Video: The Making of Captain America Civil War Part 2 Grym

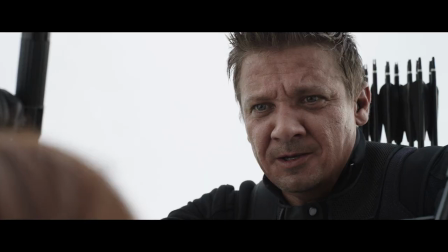We're still friends, right? Depends on how hard you hit me.
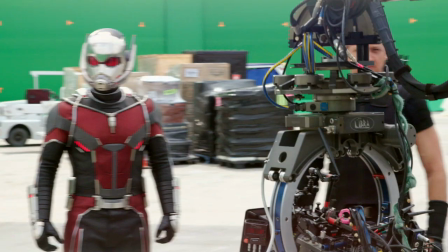The great thing Marvel has done, instead of putting all the superheroes in this movie,
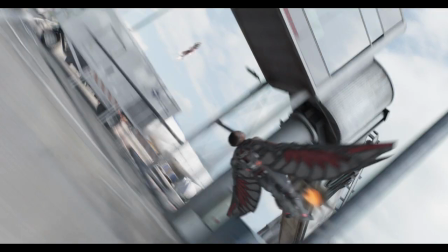they've been able to match the superheroes up pretty well.
You get him off me.
Even though everyone's fighting all at the same time, they have to obviously do like insular sort of fight moments.
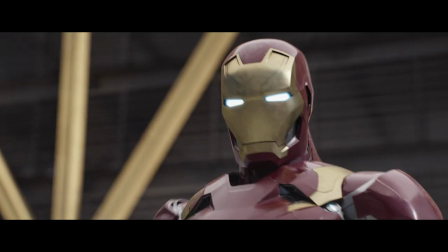This can't seem to miss. Well, first time for everything.
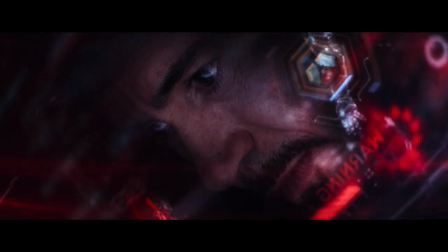Multiple contusions detected. Yeah, I detected that too.
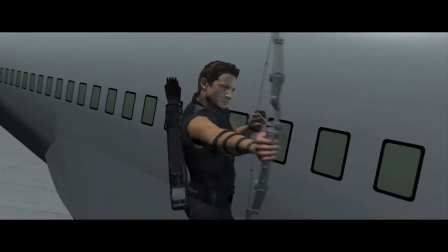We've been spending months basically pre-vising it, and basically where we'd go in on the computer and just plan the attack. And one of the complications about it is like just the sheer number of heroes you have fighting each other, finding those moments that we most wanted to see,
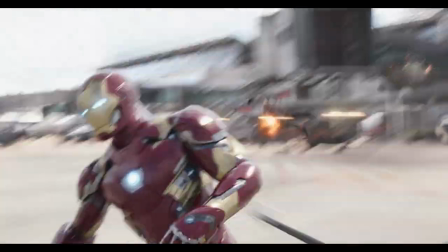and getting every hero a chance through the course of the film to kind of interact with each other and fight with each other.
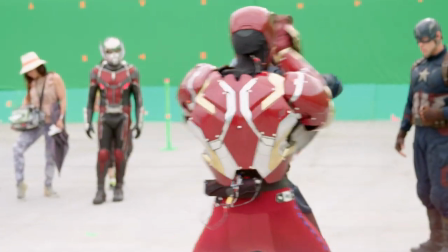That was probably one of the hardest parts.
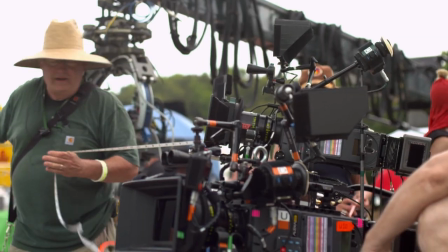The amount of prep going into that sequence was more than anything I've ever seen or done. That's the fight that people have been talking about in the comics for years of what would happen if this character fought this character. Well, we had to kind of give answers to that. When you have a splash panel and you have a bunch of superheroes, go big or go home, right?
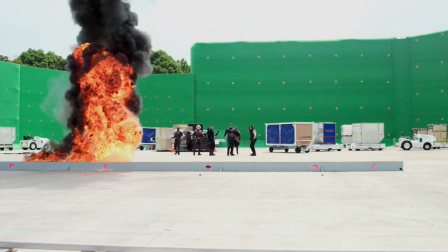And the idea was,
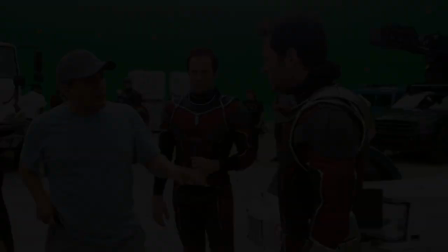what new trick can we do that will potentially be a showstopper so that we can achieve all these guys from stopping one another?
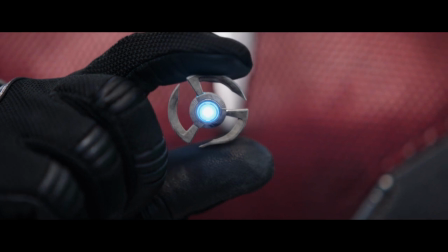Throw it at this. Now!
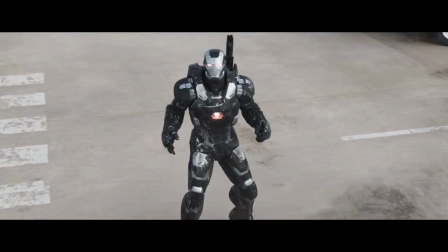Oh, come on!
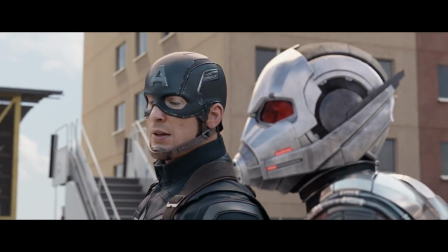Oh, man, I thought it was a water truck.
Paul Rudd is very funny. And you bring him to a giant superhero fight, and you could see the other side going, all right, well, you know, Right. you brought an ant.
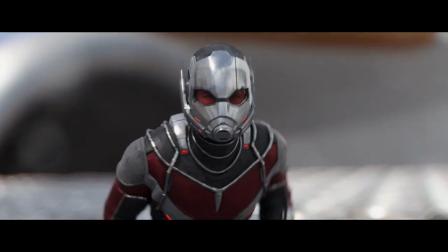On my signal, run like hell. And if I tear myself in half, don't come back for me.
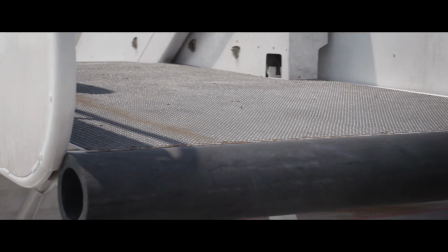Gonna tear himself in half? You sure about this, Scott? I do it all the time. I mean, once, in a lab, then I passed out.
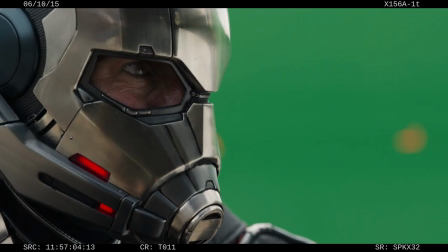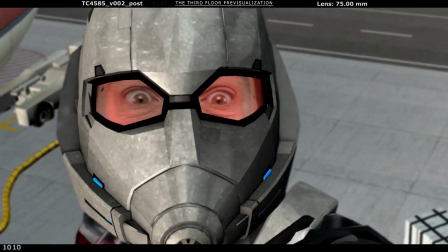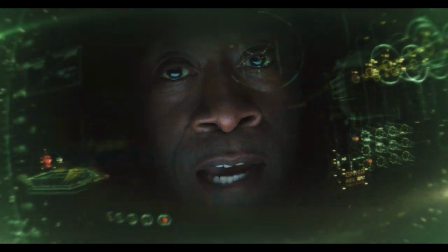Okay, tiny dude is big now. Suddenly, Paul Rudd, perhaps for the first time, is terrifying. He's big now.
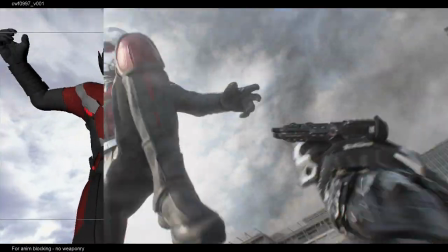That's a power that you've never seen in the Marvel Universe, and I think, again, gives our film a scope that's going to be unexpected.
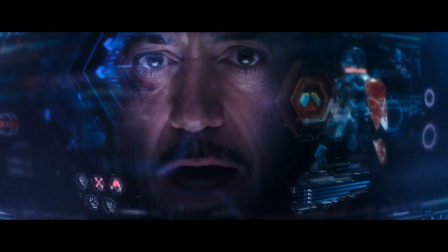Okay, anybody on our side hiding any shocking and fantastic abilities they'd like to disclose? I'm open to suggestions.
In a scene where there's so much going on, you need something new,
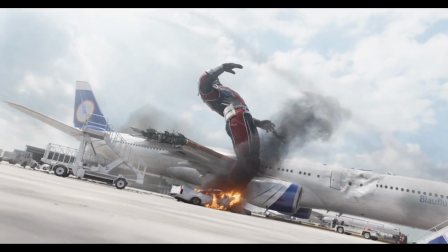something bigger and crazier to kind of put the final stamp on it and then go into the rest of the movie.
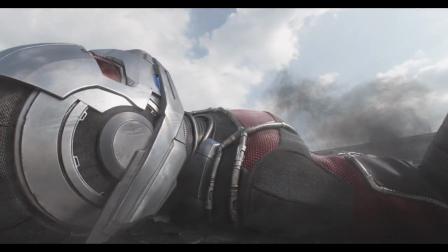And that seemed like a good way to go.
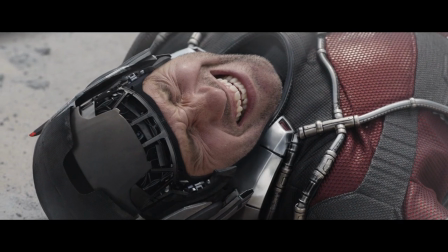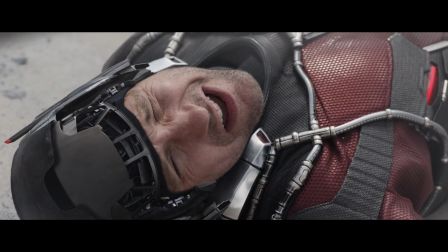Does anyone have any orange slices?
We didn't want to fall into a structure where the Avengers move into a conflict mode with one another,
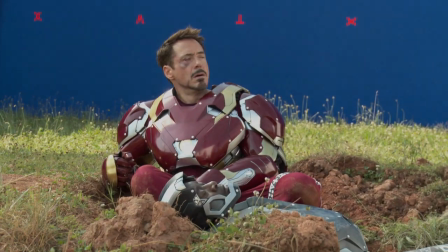then sort of repair that and fight another bad guy.
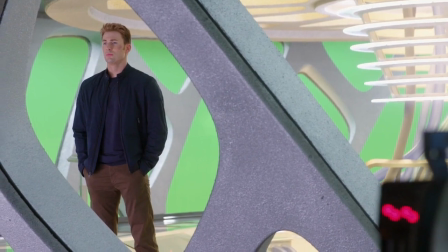It was very important to us that the structure of the film be such that the Act 3 climax was between the actual Avengers themselves.
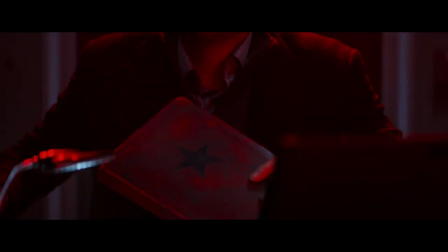We are introducing another villain, and he's a very different kind of villain who is not responsible for the events that lead up to Civil War, but who is fanning the flames and who is utilizing this conflict to his own advantage.
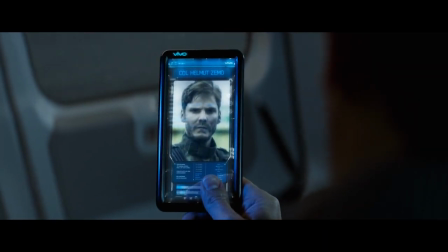The fake doctor is actually Colonel Helmut Zemo, Sokovian intelligence.
It was very important for us to give Zemo a valid point of view, like we were giving.
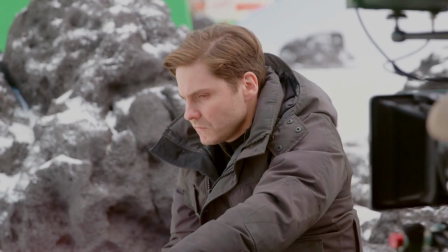That was sort of the heart of how we constructed the narrative and the storytelling of this movie, is that every character has some validity to our point of view.
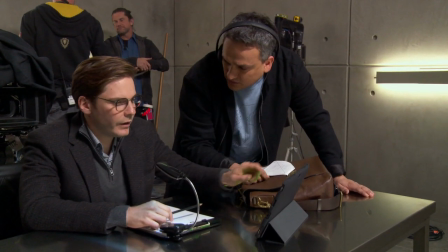And we've always been more excited by villains who do have a valid point of view. We've always found them scarier and more threatening than villains you can write off as crazy or unhinged.